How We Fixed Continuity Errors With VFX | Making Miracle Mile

There were some times where we'd have things like a minute-long take where it can be difficult for people to keep track of when exactly did I tuck my hair behind my ear or grab that glass on what exact syllable of what line. Now, I don't blame the actors for that. I would have done the same thing in these situations, but we needed to fix that kind of stuff in editing.
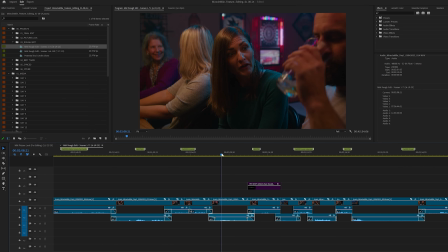18s
I remember in the rough cut, it ended up looking like this.
Do you ever bother to listen?
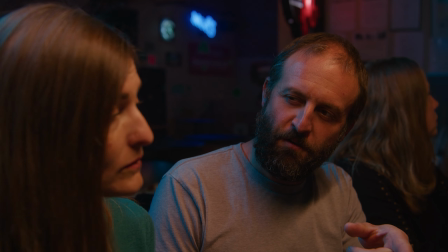26s You gonna finish that?
And we didn't have very much time on set to be able to do multiple takes with multiple different head positions because a band was coming in after us, so we only had 3 hours to be there.
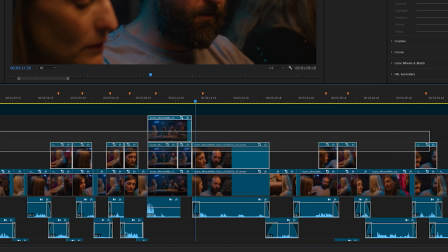38s
As you can see in this edit, anytime there's a clip above the main layer, I had to use split screen.
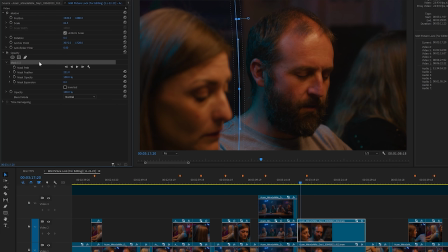45s
And what that means, if I show you right here, is that I'm actually cutting the frame in half, and on the left side, I'm using a shot of the actress from a completely different line where her head matches the direction she was in the previous shot.
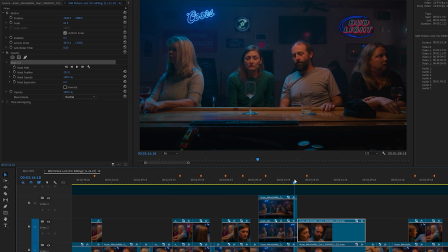61s
Now there are two complications.
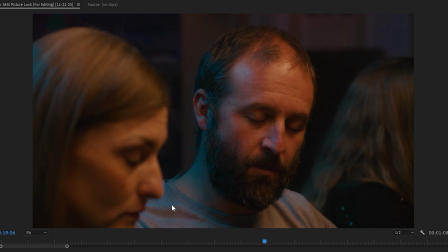63s
One, sometimes the shoulder moves where I cut the frame in half, and that would be something I'd have to fix in the visual effects stage.
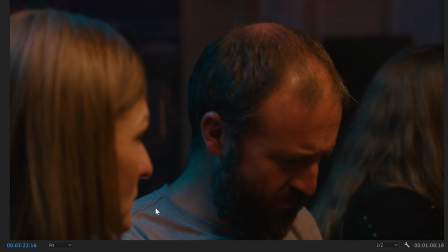71s
Another complication with combining different takes is that I sometimes need the actors to stay in the same positions longer than they do, like here she starts delivering a line.
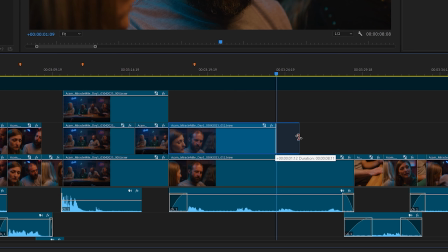79s
To fix this, I would need to convert her shot to slow motion. And now that you've stretched 24 frames per second out to whatever speed, it's now a lower frame rate.
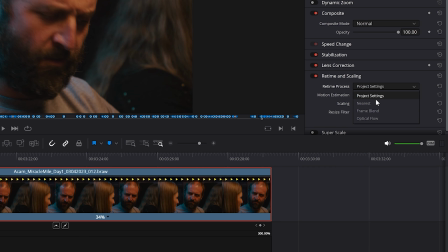90s
We would need to fix that by adding an effect called optical flow, which generates new frames.
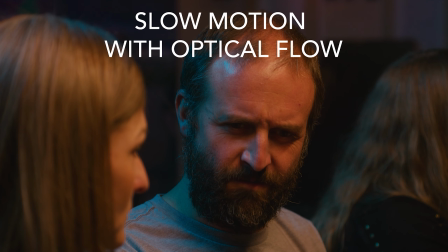97s
When there's not much movement in the shot, it can estimate that motion very well. It's a lot of work when you find an issue. I would also do the split screen method a lot when one actor's performance was perfect in one take, while somebody else is being distracting, but their best performance is in another take. I'd once again need to cut the frame in half and then merge those two takes together.
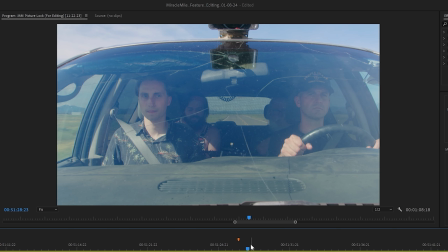120s
And another example of that would be this piece.
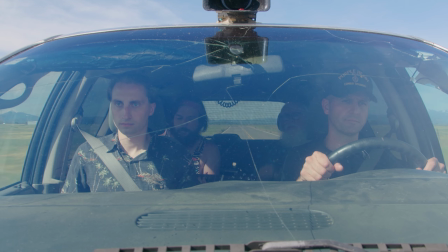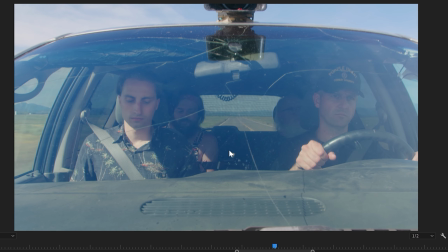128s
I like the way Corey Da Silva was jamming on the guitar right here, but obviously that's not my best performance.
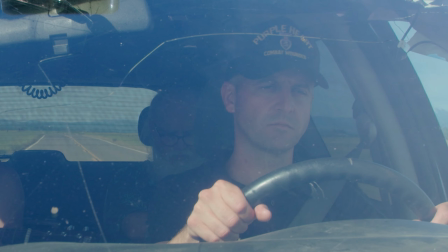135s
I was getting into character in that very second. Corey was doing his best. And we wanted Tyler to look more agitated, and it looks like Don is wiping his nose.
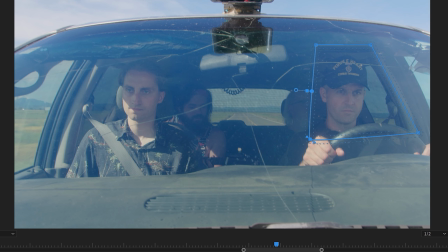143s
So I would need to find different takes for all three of us. And since it's a moving car, all of the shots were bobbling.
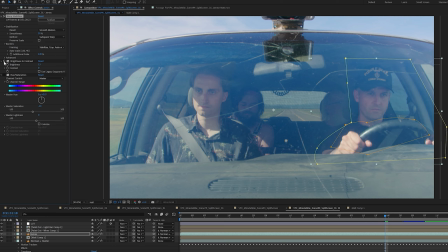151s
So all that would be things that I would later fix in the visual effects stage in After Effects, and then just leave it rough for the rough cut. Another thing that's massively difficult to get right is comedic timing.
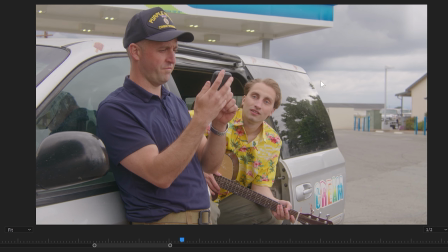162s
You'd have a scene like this, where the two of us are talking, and it's incredibly important that Norman enters the frame as soon as James's line ends. Otherwise, it's not nearly as funny. This shot was extremely difficult to get because Tyler and I are quite a distance away from where Dawn was, so it was difficult to hear when we're finishing our lines, and there's traffic going on around.
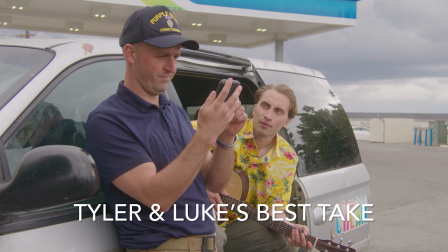185s
Norman would end up coming in a little late.
Can't we push on past dark? I'm not sleeping in this thing tonight. Can you believe how much those scoundrels charged for this? Boy, back in my day, things were cheap.
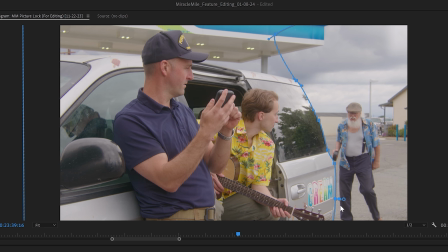198s
So that was another situation where I would have to cut the frame down the side of the van, then grab what was Dawn's best take,
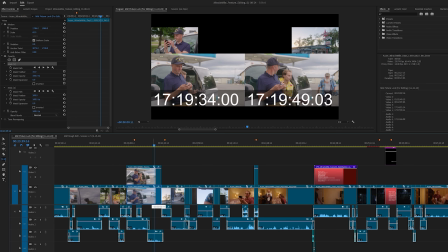205s
and shift that around so that it would happen at exactly the right time.
I'm not sleeping in this thing tonight.
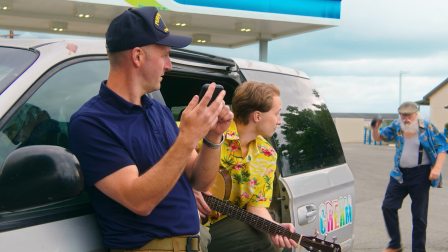212s Can you believe how much those scalpers charged for this? Boy, back in my day, things were cheap.
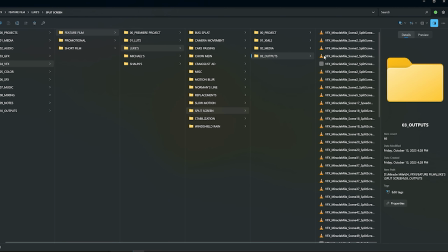218s
Now those are just a few examples, but if we look at the folder that contains all the split screen shots throughout the film,
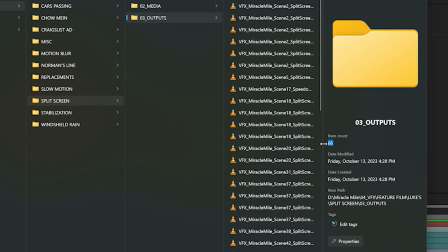224s
you can see it happens a total of 60-something times throughout the entire movie. If we didn't have the digital tools we have today, this movie wouldn't look nearly as professional as it does.